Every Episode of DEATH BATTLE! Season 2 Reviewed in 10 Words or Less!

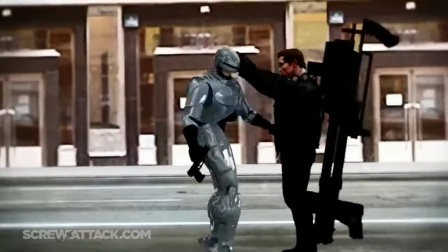20:34 Speaking of badasses, we've made it to the debut episode of one of Death Battle's Hall of Famers.
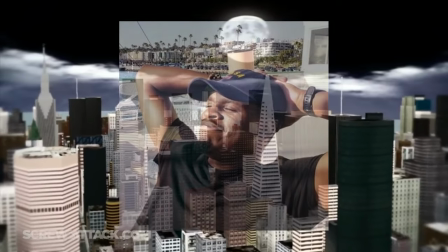20:39 You know him, you love him, the Chancellor of Flips! Torian Crawford has entered the fray as the show's go-to 3D animator.
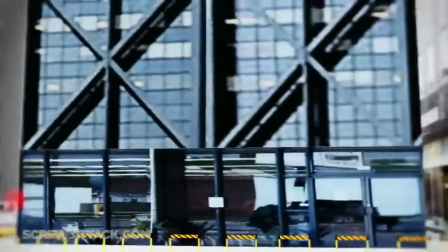20:46 I'm really glad they gave him a movie episode like this to start with, giving us a great first impression of his talents.
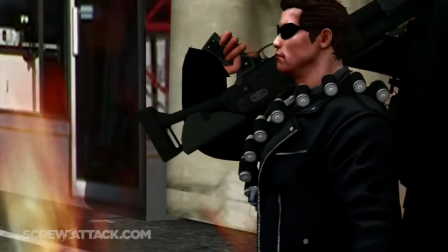20:51 The longer runtime feels natural to the characters and makes great use of their arsenals and wits.
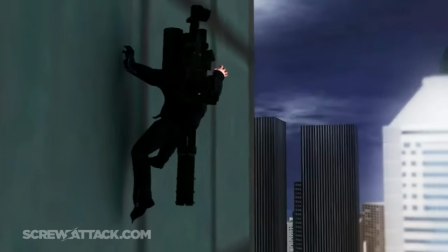20:55 7 minutes and 36 seconds, almost as long as Goku versus Superman's without the abridged skit.
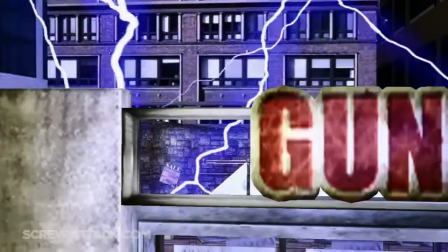21:02 The setup is great. It's essentially the start of another Terminator film if Arnie was unlucky enough to land in Detroit.
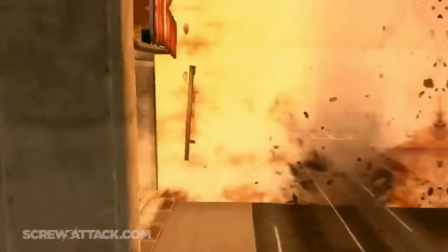21:08 Horrifying.
Holy shit!
And yes, that gun shop owner is Curtis Arnott.
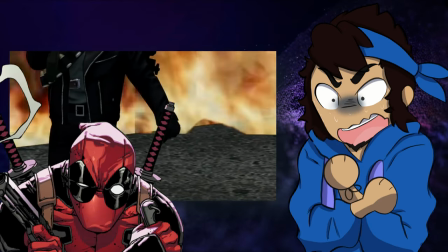21:13 Unironically, his best performance on the show... Go on. So far?
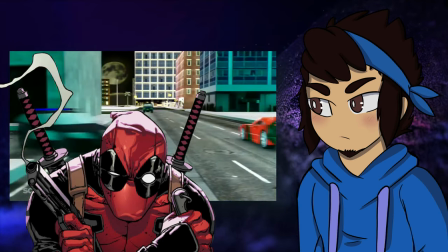21:19 I've got my eye on you, JPEG. PNG. Whatever. Yeah, the voice actors are all great.
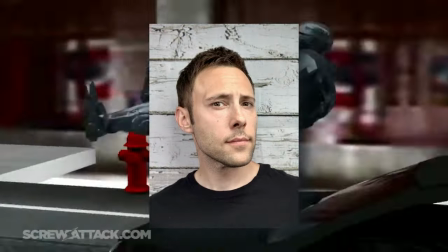21:25 Joe Goddard does a great impression of Arnie and captures the emotionless hunter persona frighteningly.
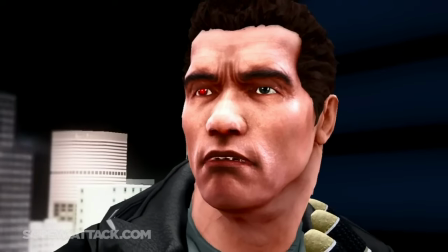21:30 I don't even mind the lack of grunts, because unlike other characters on the show, it actually fits this time and helps differentiate the two, making Murphy feel more humanized.
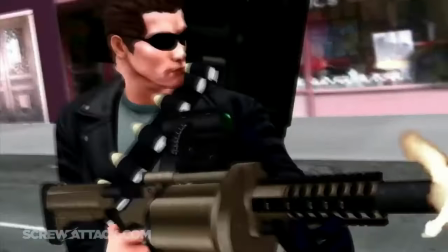21:39 Hasta la vista, baby. Good news, scum.
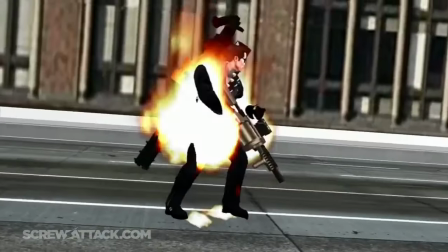21:46 You are no longer under arrest.
And here he gets humanized by Xander Mobus, returning as another 80s action hero.
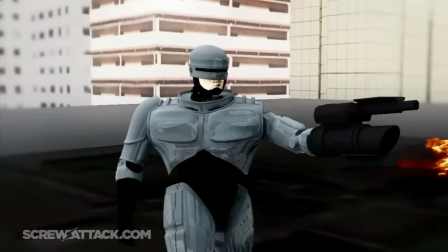21:53 And while he's obviously more monotone this time, the one-liners are still just as effective.
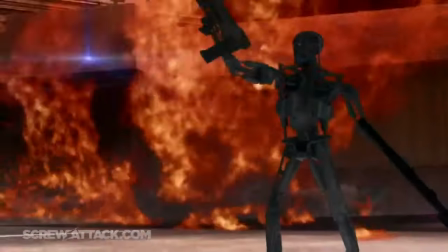21:57 The sounds of the different guns are all fantastic.
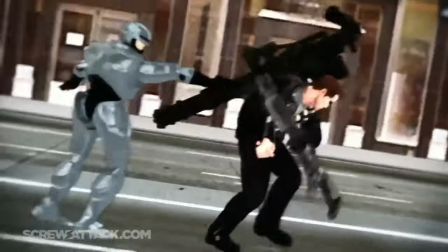22:00 This little shotgun scuffle at the beginning serves as a peek through the window of Torian's hand-to-hand imagination, using but a mere fraction of his power.
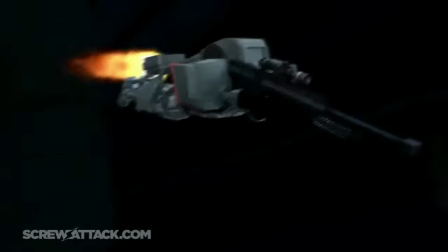22:07 I like how Arnie dominates on the ground because of Murphy's slower speed. But once the wackier gadgets are brought out, Murphy gets the upper hand thanks to his more creative thinking.
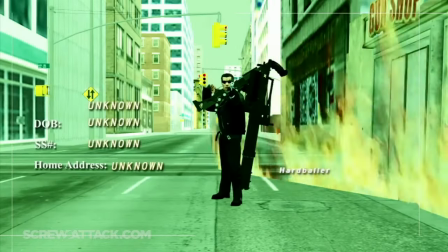22:15 The display HUDs serve as neat foreshadowing to the climax.
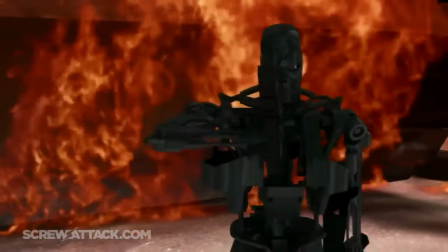22:17 Arnie gets way more terrifying as the skin melts off, and they do a great job making the plasma rifle feel far more dangerous than anything else.
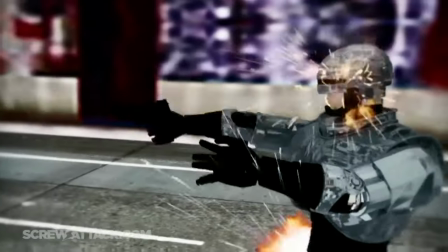22:24 Up to this point, Murphy had mostly been tanking the bullets, cause, you know, he's freaking RoboCop.
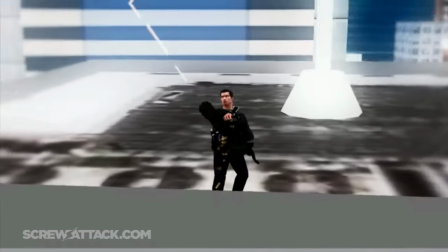22:29 He can take $200 custom-tooled cartridges at 10,000 rounds per minute and just go owie!
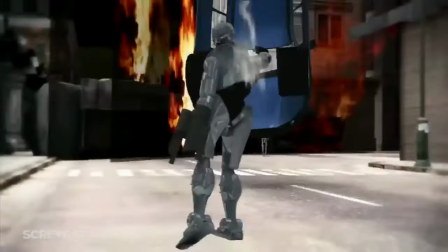22:34 But the moment this thing was whipped out, his best course of action was to take cover for the first time and disarm it, letting himself tank the rest to set Arnie up for his own most powerful weapon.
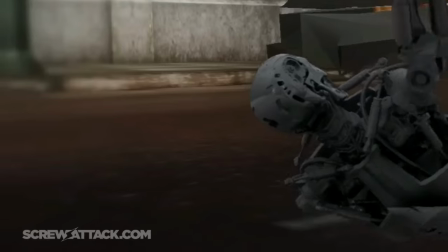22:43 But even after all that, Arnie's still trying to kill the dude! That's what I love most about long run times.
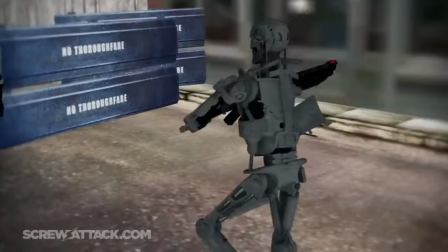22:49 It makes monsters like the Terminator way more terrifying because of how seemingly impossible they are to put down for good.
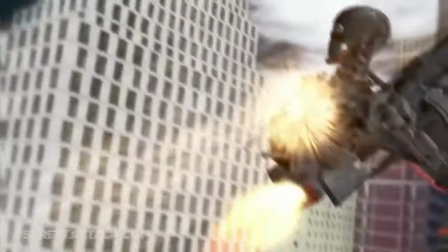22:55 Fortunately, Chekhov's gun comes to the rescue and Murphy is able to keep his city from being destroyed. Just wait until the next 3D episode.
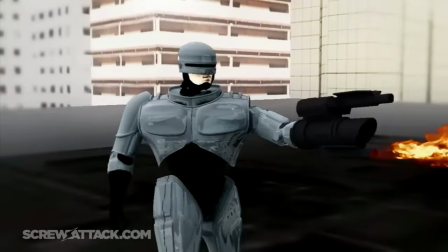23:02 It's Torian's first outing, so of course it's got its hiccups.
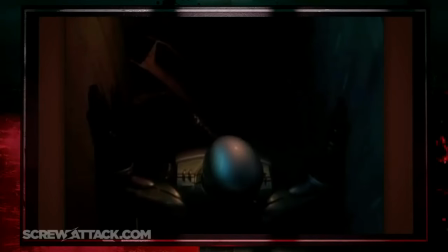23:05 That RoboCop lip sync gives me Andromeda vibes, and it's a little unfair to say Murphy survived a hydraulic press by pushing it when Arnie didn't even have all his limbs at the time.
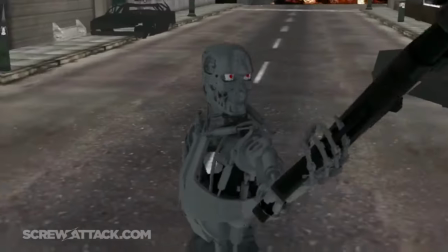23:14 But hardware limitations hardly detract from the coolness factor and epic one-liners. I can't believe movie characters haven't been more normalized on the show.
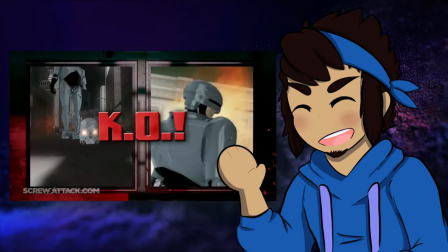23:21 No way, I can totally believe it. Best episode so far, and it's not even a question.
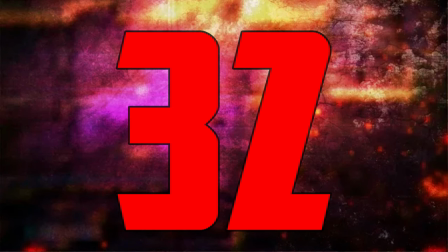23:27 We're number two! Luigi versus Tails.
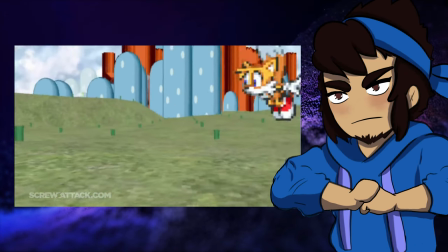23:30 That's right, I used a clip from the Emoji Movie, cause that's the level of respect this episode deserves.
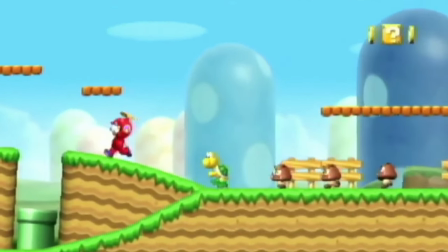23:36 Hot. Damn, I forgot how bad it is. What is it with every Mario character getting major disrespect up to this point other than Mario himself?
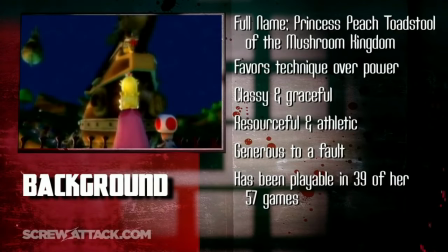23:44 In the last Mario episode, they called Peach a useless damsel who should quit being a tease.
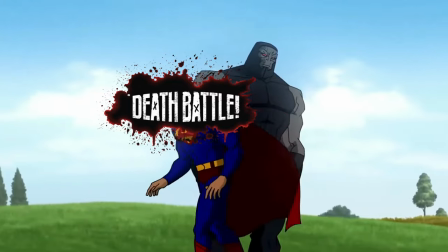23:49 Here they call Luigi a slave. Not paraphrasing, by the way. I had to do a double take during my rewatch because I only ever hear folks talk about that other slave line this season.
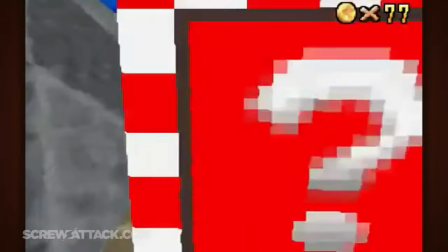23:57 I assumed it'd just be the one!
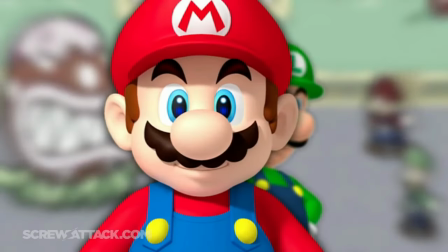24:00 But yeah, there's no way Luigi would want to help his brother without getting as much of the glory just because he's a good, genuine person or something.
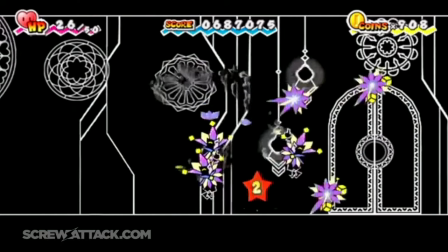24:07 Obviously, his brother has to have major dirt on him. Who cares if Luigi defeated Dementio, who's basically this universe's equivalent of the devil?
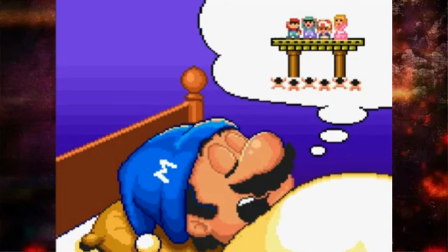24:15 He struggled to lift a radish that one time in a game that was also a dream. Bro can't even lift.
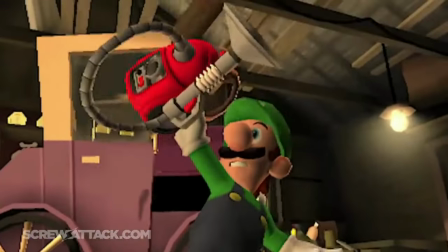24:20 Even as a kid, I was screaming at this one part where they said the poltergeist can kill ghosts.
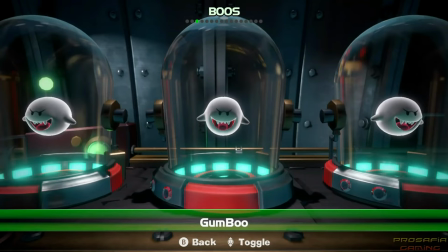24:25 Newsflash, that's not how it works.
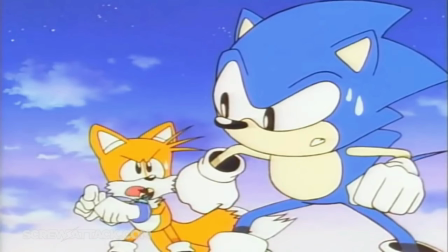24:27 Tails' analysis is better for the simple fact that they actually hype him up, but they also call him a stalker, which, I don't know, if the second movie had come out by then, they might have had a point.
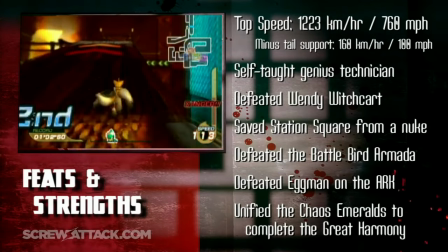24:36 And the end of it straight up sucks.